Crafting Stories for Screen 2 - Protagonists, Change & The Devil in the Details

Hello, week 2, I'm back at home, so less scenic surroundings now. There might be a little bit of background noise here and there. I am sharing a home office with my wife at the moment, and also you can just see the two small dogs here. They can occasionally be terrible beasts. Hopefully they won't be too much. I realized last week I spent a lot of time talking about storyboards and the value that they have to your story. I didn't actually show you how to do one. So here is that, basically.
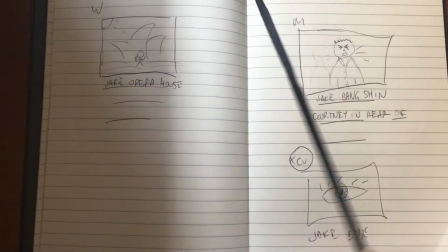0:31 And again, it doesn't have to be a great work of art, just like straightforward, basic information.
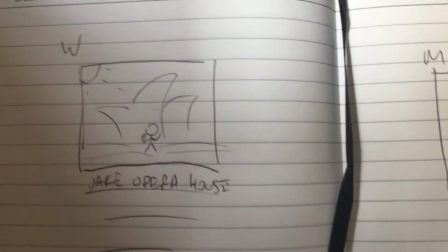0:37 The trick is to have your little frame,
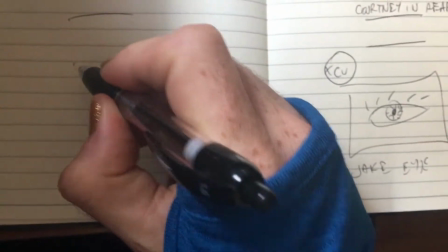0:40 and you want to make sure that it is a rectangle so that it reflects the proportions of the screen that you're going to use.
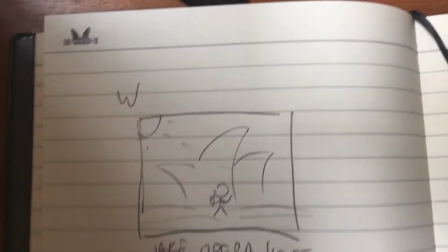0:47 And then you are just drawing very, very simple information into that.
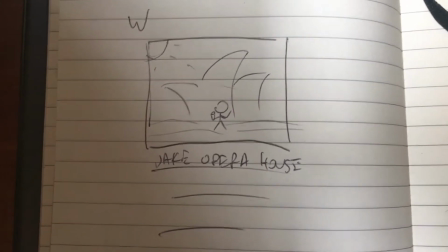0:52 That is a storyboard. Well, that's one frame from a storyboard.
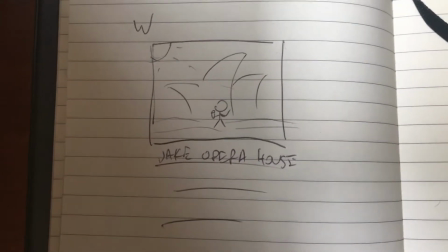0:55 So we can see in this wide, it's establishing the context, it's establishing the where and the when, so we can see that it's daytime, because we can see the sun up there.
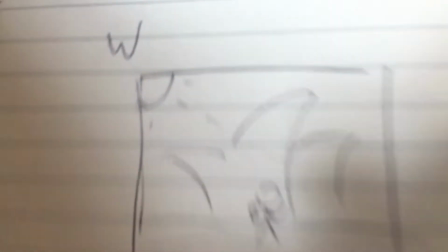1:03 We can see that it's a wide, there's the W. So that goes in the top left corner.
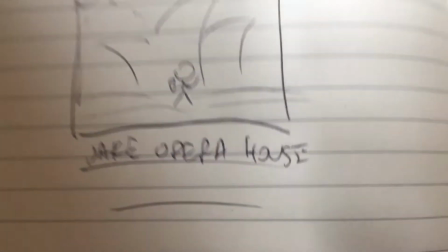1:08 And then all the details go at the bottom. This is Jake at the Opera House, which we can clearly see. There's Jake, there's the Opera House.
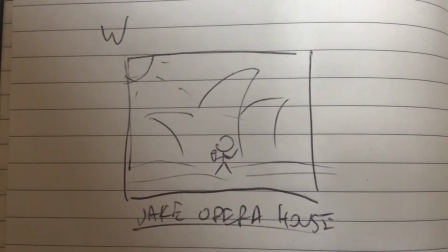1:14 There it is, a, award-winning, perfect artistic rendition of the Opera House.
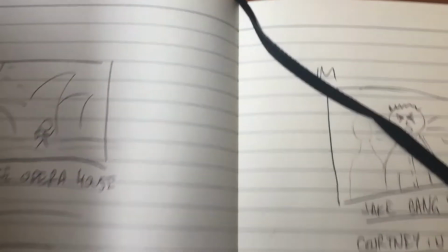1:21 That's as good as it needs to be. Then we move on to our mid.
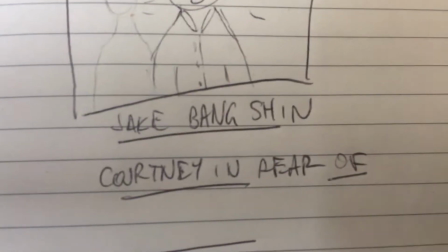1:25 So in our mid, we can see that Jake has banged his shin, and there's Courtney in the back.
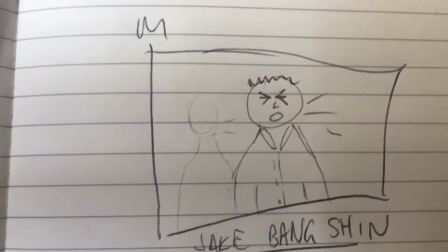1:30 She's also expressing shock at him having done this.
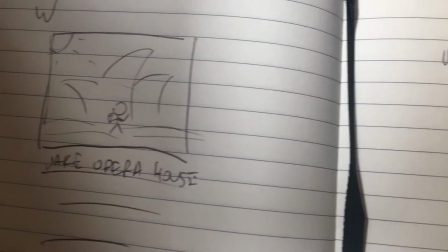1:34 Like, probably shock more than anything that there's a coffee table standing outside the Opera House that he's managed to bang his shin on.
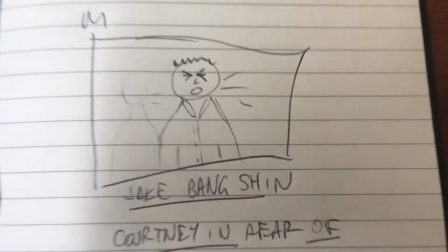1:40 Who knows why that's there? Maybe we'll find out in the course of the story. Point being, we know it's a mid, we know there's Jake,
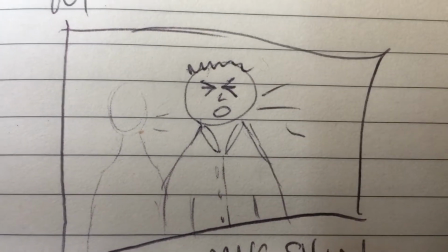1:47 we can see the details of his clothing and what his appearance is, and then we can see Courtney in the background,
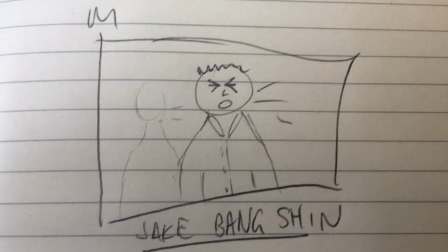1:54 so we get a sense of the relationship. Then we move to our close-up.
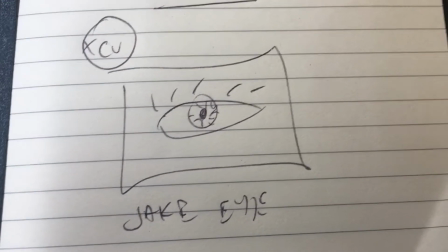1:57 I've actually done an extreme close-up here, so this is Jake's eye, so we can really focus on the pain in his expression having banged his shin.
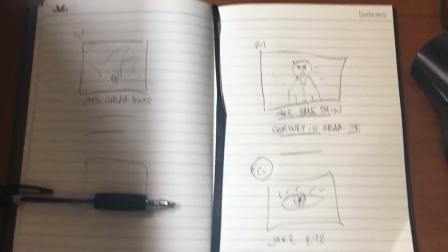2:06 But that is a storyboard. We have just told a story in 3 frames. Very simple. Cool, now that's out of the way. This week is called Protagonist, Change, and the Devil in the Details. There's kind of a lot more information in this one rather than just storyboard and pitch, but it should be straightforward enough. This is basically like the core of telling your story. And we kind of covered the start of it last week when we talked about pitching, because we talked about how important it is to be able to communicate your story in a single sentence. One of the tricks that I've learned is from Vince Gilligan, the creator of the TV series Breaking Bad.
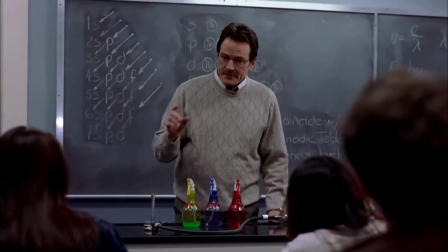2:43 Here's a little clip.
Chemistry is the study of matter, but I prefer to see it as the study of change.
So essentially that's what's at the core of Breaking Bad. Chemistry is the study of change, but so is story.
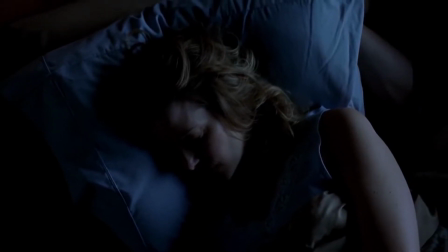2:58 And Breaking Bad happens to be a story about a chemist undergoing change.
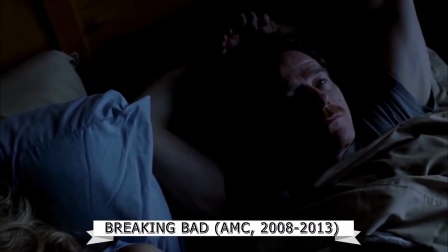3:01 He starts off as this reasonably innocent high school chemistry teacher,
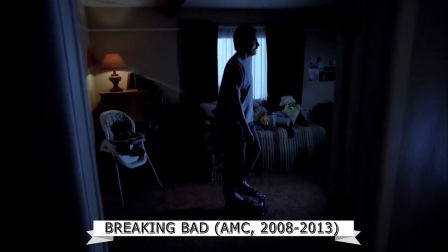3:07 goes from that to being a criminal
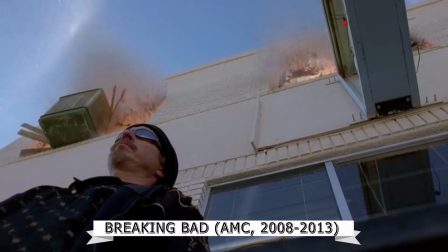3:11 mastermind with enormous consequences for himself and all of the people around him.
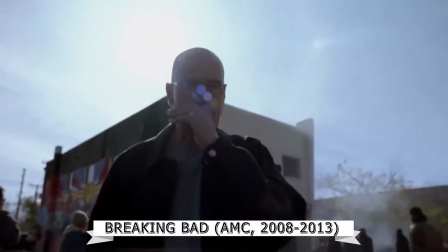3:17 The story is compelling because it charts that change clearly for this one character.
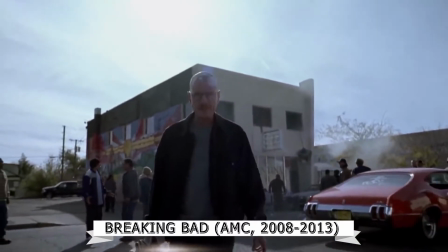3:22 Now, that's a TV series that has an ensemble cast.
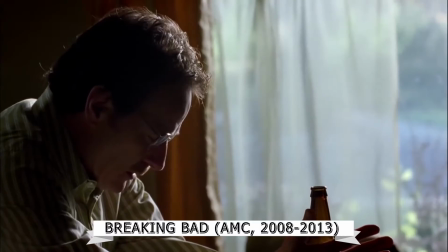3:26 Lots of other characters with lots of other things going on, really complex, emotionally developed human characters.
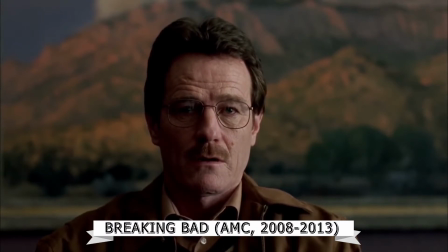3:33 But at the core of all of that is Walter White. He is our protagonist.
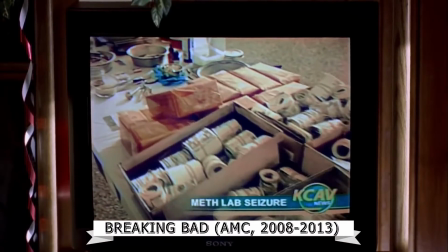3:38 Now, the beauty of that example is that he is not a good person, if we're talking on a moral scale.
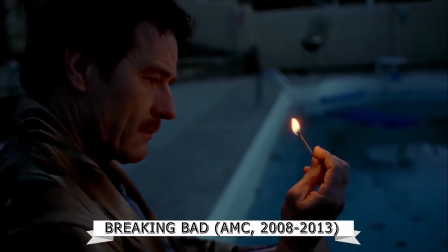3:46 A protagonist does not have to be a hero. They are simply the person who is driving the action forward.